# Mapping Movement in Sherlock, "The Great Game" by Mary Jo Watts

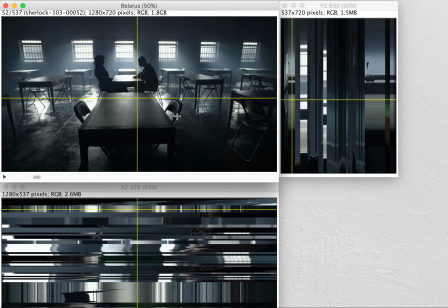[8:03]
What this camera allows him to do is sort of have some symmetry in the image itself. It's not perfectly symmetrical, but it's really close.
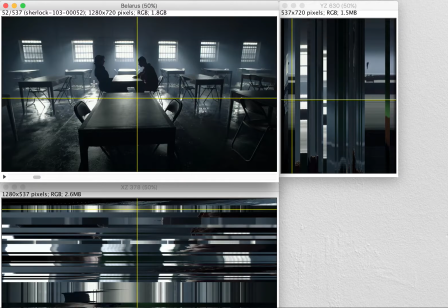[8:15]
So you get a sense of symmetry between them with a little bit of weighting one side to the other and a completely still camera. That is paralleled in the stillness of those lines. So let's watch, let's keep going.
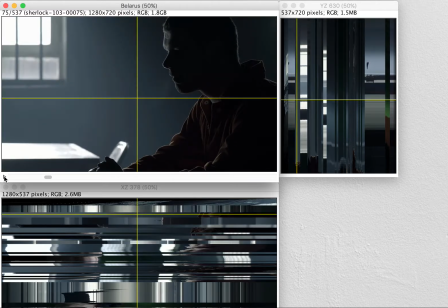[8:34]
Now we're going to get into a more traditional setup where we've got medium close-ups on Berwick, going back between him and Sherlock. And I want you to pay attention to the windows in these scenes. I don't mean scenes, in shots, and the windows in these shots.
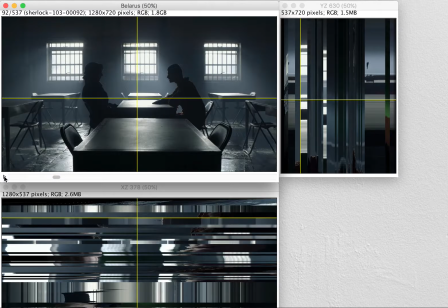[8:55]
Did you catch it? If not, you'll catch it again. Now we're back to a closer view where we've brought the camera closer in, but it's still steady. So we've gone from a wide shot to a medium shot.
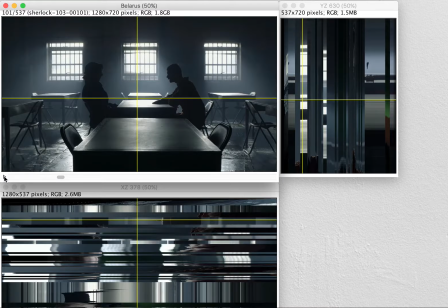[9:08]
That hasn't been done, which is sort of traditional, by having somebody push that camera in on a dolly into the scene. What has happened is we've had a static shot, and then we've brought the camera itself in so that it's closer, and it's still static.
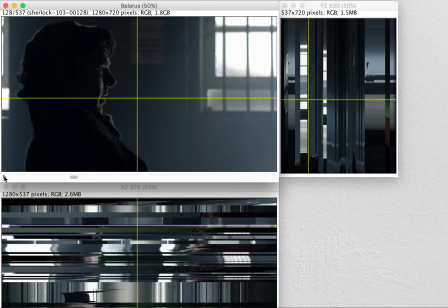[9:28]
And now we're into this beautiful picture of Sherlock. And you're going to notice that there is some movement in the camera when it's on Sherlock in these scenes. You'll notice at the very tip, sometimes his head almost leaves the frame. And the camera operator, in this case it's Steve Laws, who's the director of photography for the episode,
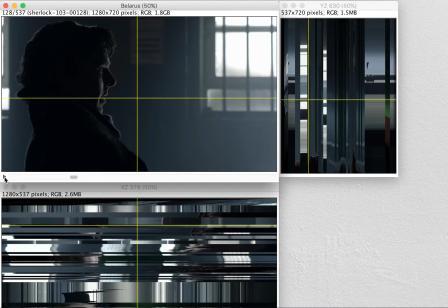[9:45]
has to move the camera slightly to keep Sherlock's head in frame. But all in all, it's a much more steady camera than what happens when you get to Berwick. Berwick's camera is dynamic, and if you can't catch it at first sight, check the windows, watch the windows.
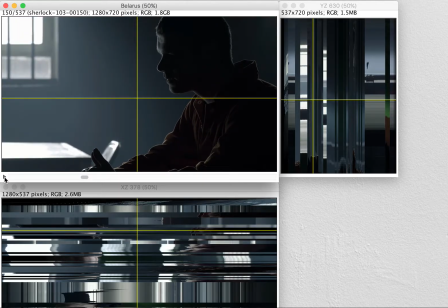[10:05]
See how it's moving up and down, the camera's moving up and down and left to right, both at the same time, and it gives you a sense of how agitated Berwick is. Meanwhile, when you flash back to Sherlock in those brief seconds, those few frames, still.
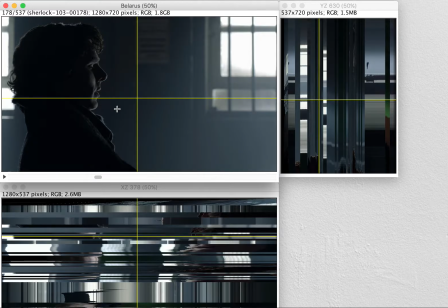[10:24]
And he's on a parallel. I just love this picture. You've got a little bit of bounce light on Benedict Cumberbatch's face. It makes him look positively Byronic.
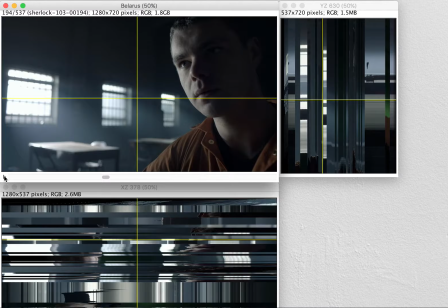[10:36]
And a bit of an angle on Berwick. Steadier as he's challenging Sherlock.
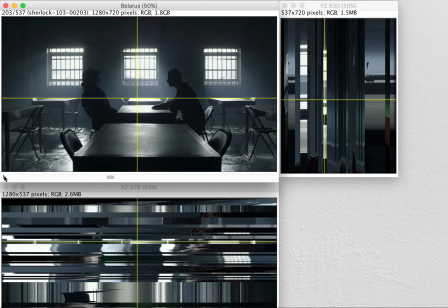[10:42]
The shot is steadier. Then we're back to that medium shot, still camera.
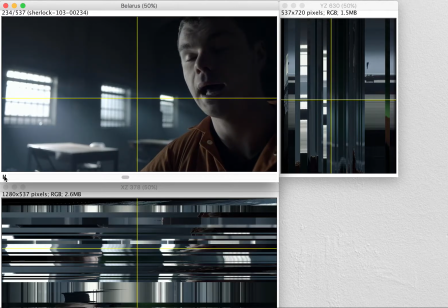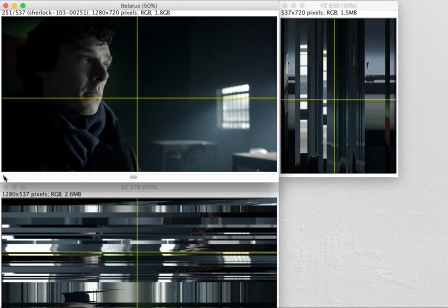[10:54]
Again, he's trying to convince Sherlock, who's looking off camera and could really care less about his motives. And we notice Sherlock noticing because he moves his head and the camera is still. Very unusual.
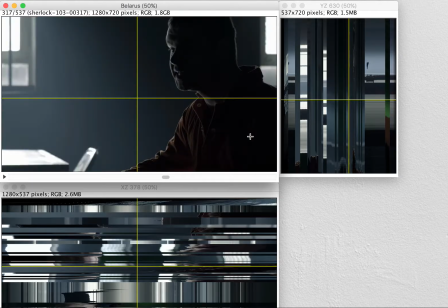[11:14]
Back and forth quickly between them. You can see that there's some agitation building. And here those shots are becoming shorter and shorter. The widths are shorter and shorter, narrower. It's because we're moving back and forth between those shots very quickly.
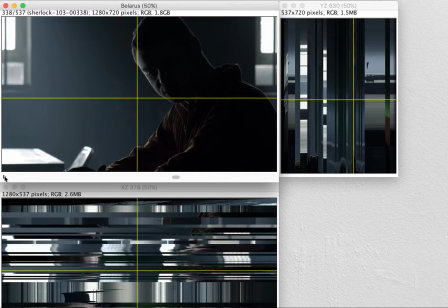[11:32]
Now look at the windows here. As he's pounding on the table, the camera is moving with him.
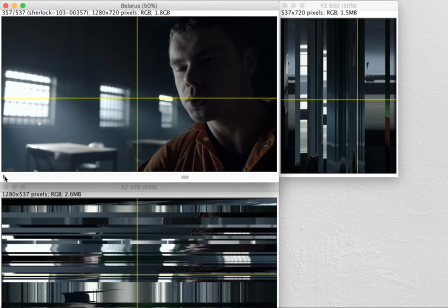[11:40]
And again, Sherlock looks away. Stillness. Come back to Berwick. He's trying to catch himself. So the camera is a little stiller. Still moving, but a little stiller than when he's pounding.
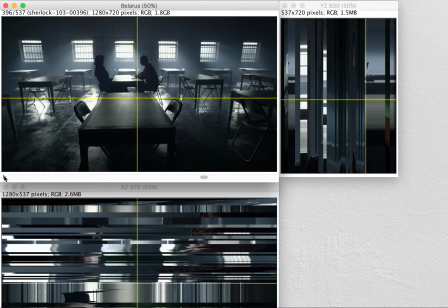[11:54]
And back to that wide shot. That still wide shot. Now take a look down here. You can see there's no movement in these lines except for there's this black jaggedy blob. So this indicates to me that there is a still camera. The camera's not moving.